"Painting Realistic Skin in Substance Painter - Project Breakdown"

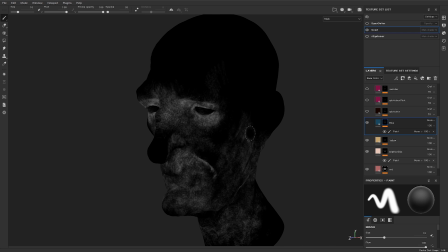8:19 The cool thing about doing like this, you don't have to be like extremely exact.
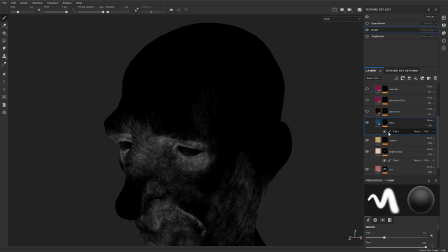8:23 You can see here, it's kind of like zigzagging. It's a bit sloppy, but you can't actually see it when you're blending them in like this.
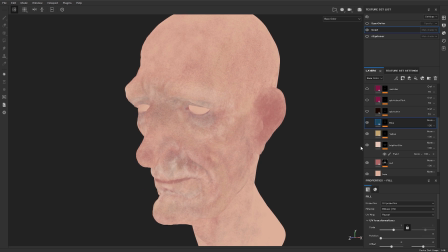8:30 You can barely see. It's just a little hint of where it is. And then we're just adding some manual splotches.
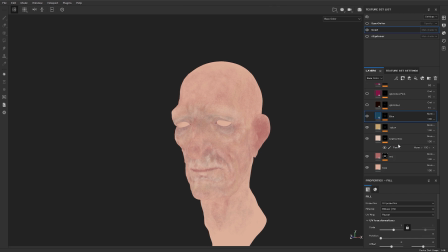8:36 Already now, you can see just from adding these like four layers together, incredibly, incredibly simple layers to do.
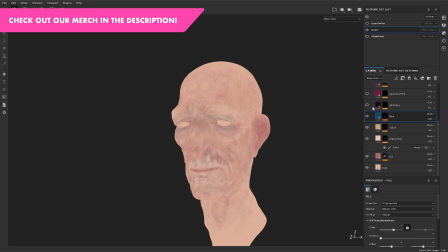8:43 We're getting to a spot where it looks pretty decent. And now we are just adding some splotches to it.
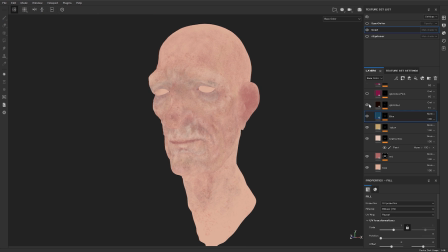8:49 This is essential, because otherwise your eyes will just kind of keep wandering all over the place. But now we have some focal points. So we look at the character now under in the material view. Now you can see what this looks like. But it's also crazy, right? How much the spec and the lighting information deletes so much of your color.
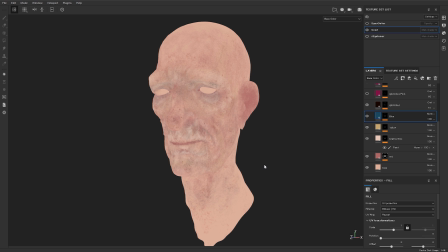9:09 It really desaturates the color quite a lot.
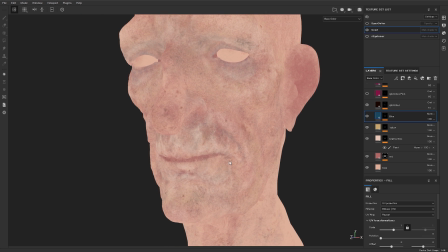9:12 This is why when I'm texture painting, I'm always making it more high contrast, and I'm always making it more saturated, and I'm always trying to make the patterns here even stronger, because now you can see they almost disappear entirely.
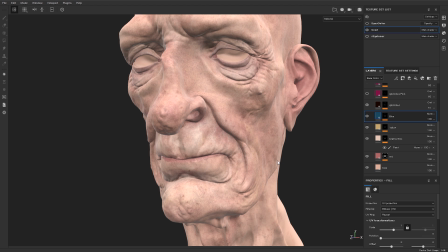9:24 You can see a little bit of variation, but you have to exaggerate it so much.
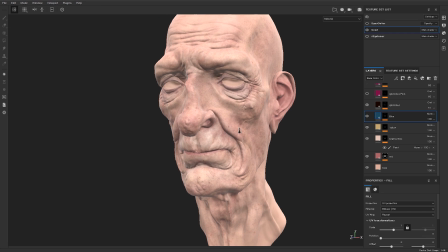9:29 And this lighting here isn't even the worst of it. Like, if you were to enable some sort of scattering on and a lot of bump on top, there's no bump here whatsoever, then like you can't see anything. it's almost like when we've been dealing in production with full-on polarized photography, it's almost like you can't see it. It just blurs into general color zones of it. So just really take this seriously, how much you lose the moment you enable lighting.
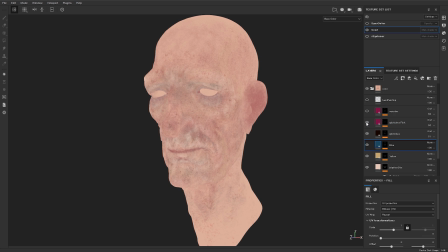9:55 Yeah, and then once you add, you know, subsurface on top of that, you lose even more definition. All gone. So it's important to amp it up a little bit. Then we're adding splotches to it. This is, we're adding some nice pink splotches, and this is just to add some nice variation to it as well.
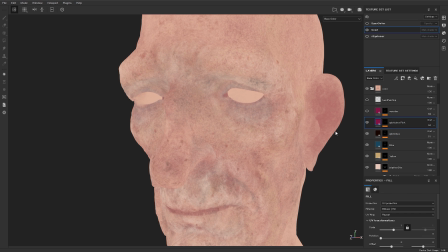10:11 So this is set to overlay as well, so it would just blend a bit nicer. But you can see here how simple this is.
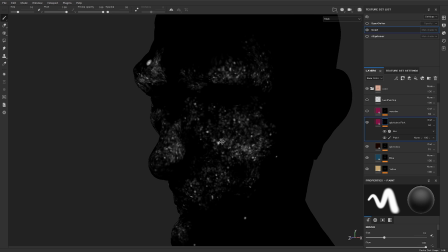10:18 It's really nothing complicated. We're just going over here with some generic splotch brushes.
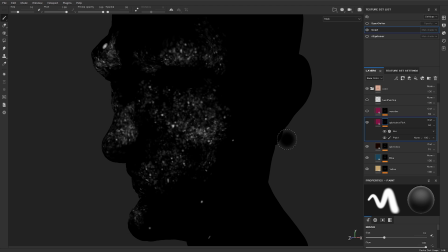10:24 This is something which scatters around. And if you're wondering like what brushes are we using, it's really not important. Like you can see here, there's nothing special here in the brush. What's important is just that you have something which just scatters it around a fair bit. And then you can add some manual points like up here and some of the ones down here as well.
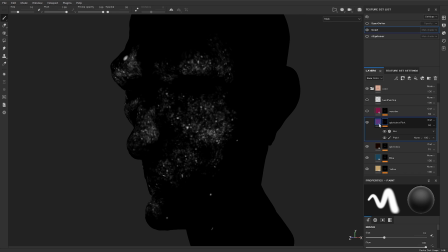10:42 And again, you just hit the Alt key to go into the actual mask.
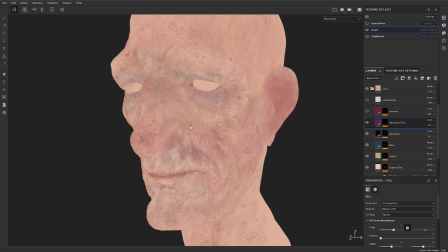10:47 So now we're starting to add variation to this. What's important when you're doing these kind of splotches is be aware that your brain will form patterns, and you will start to add these at equal distance with equal spacing, and they will have the same size.
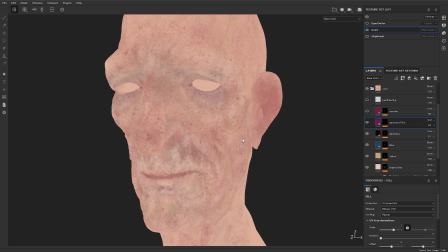11:00 So it looks very mechanical. It's one of these weird things where it's so hard to add randomness into your texture maps because we're just pattern finding machines as humans. I can't remember.
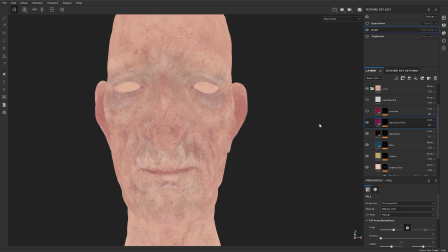11:12 I think one of our design teachers was like called it fence posting or something, where it's like you, as people, were so programmed to see patterns and to create equal distances between everything. It's kind of like when we're putting down a fence, each post for the fence is like an equal distance. And we do the same thing when we're painting, and especially when we try to paint randomness,
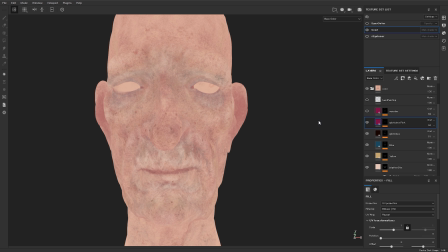11:31 it's like the brain is even worse at doing it random just because we're trying to be random.
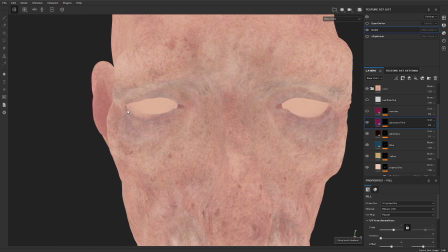11:36 You can see here as well, there's a little mistake up here, and the reason is because this model here isn't symmetrical,
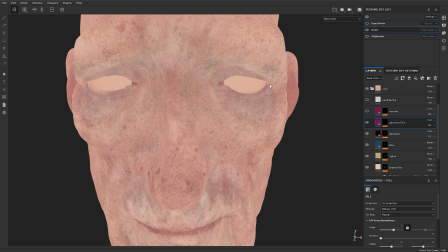11:42 and it's painted with the vast majority of time is spent painting symmetrically now.
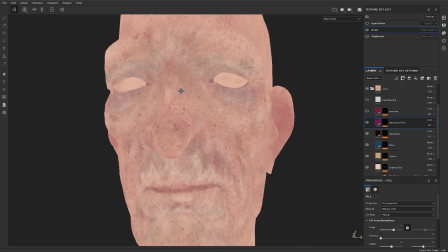11:46 So there are some areas here, you just have to be aware that if you are painting with symmetry,
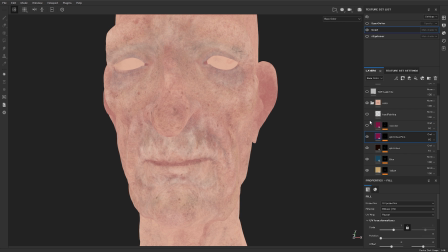11:51 that you're going to have to do some touch-ups. Then we have like a vascular pass as well.
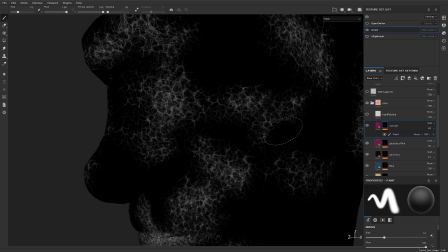11:56 This is using like a nice vascular brush. You can find this is all default in Painter, and it just adds this really nice vascular feeling.
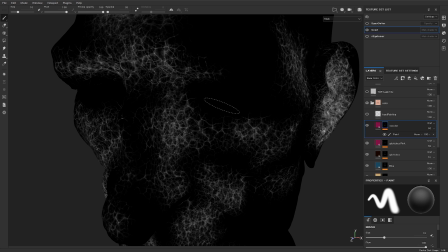12:04 Again, it's set to overlay with something like 60%. So a lot of this will be blended really nicely.
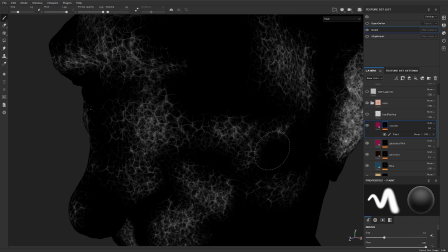12:11 So clearly, you're not going to be painting in this mode here. You're not going to be painting with the mask active.
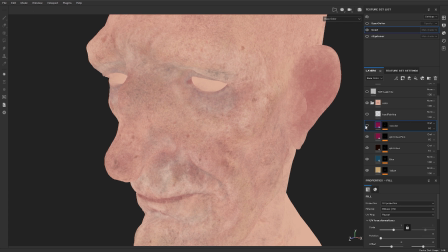12:16 This is just to show you. So you can see how little it contributes and how little you can see of the pattern,
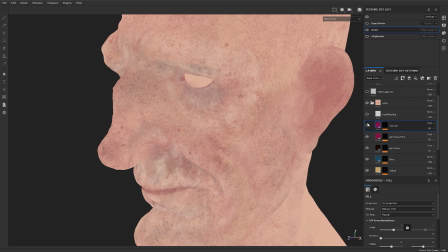12:21 but it just breaks it up just a little bit, and it just makes it feel more organic right away.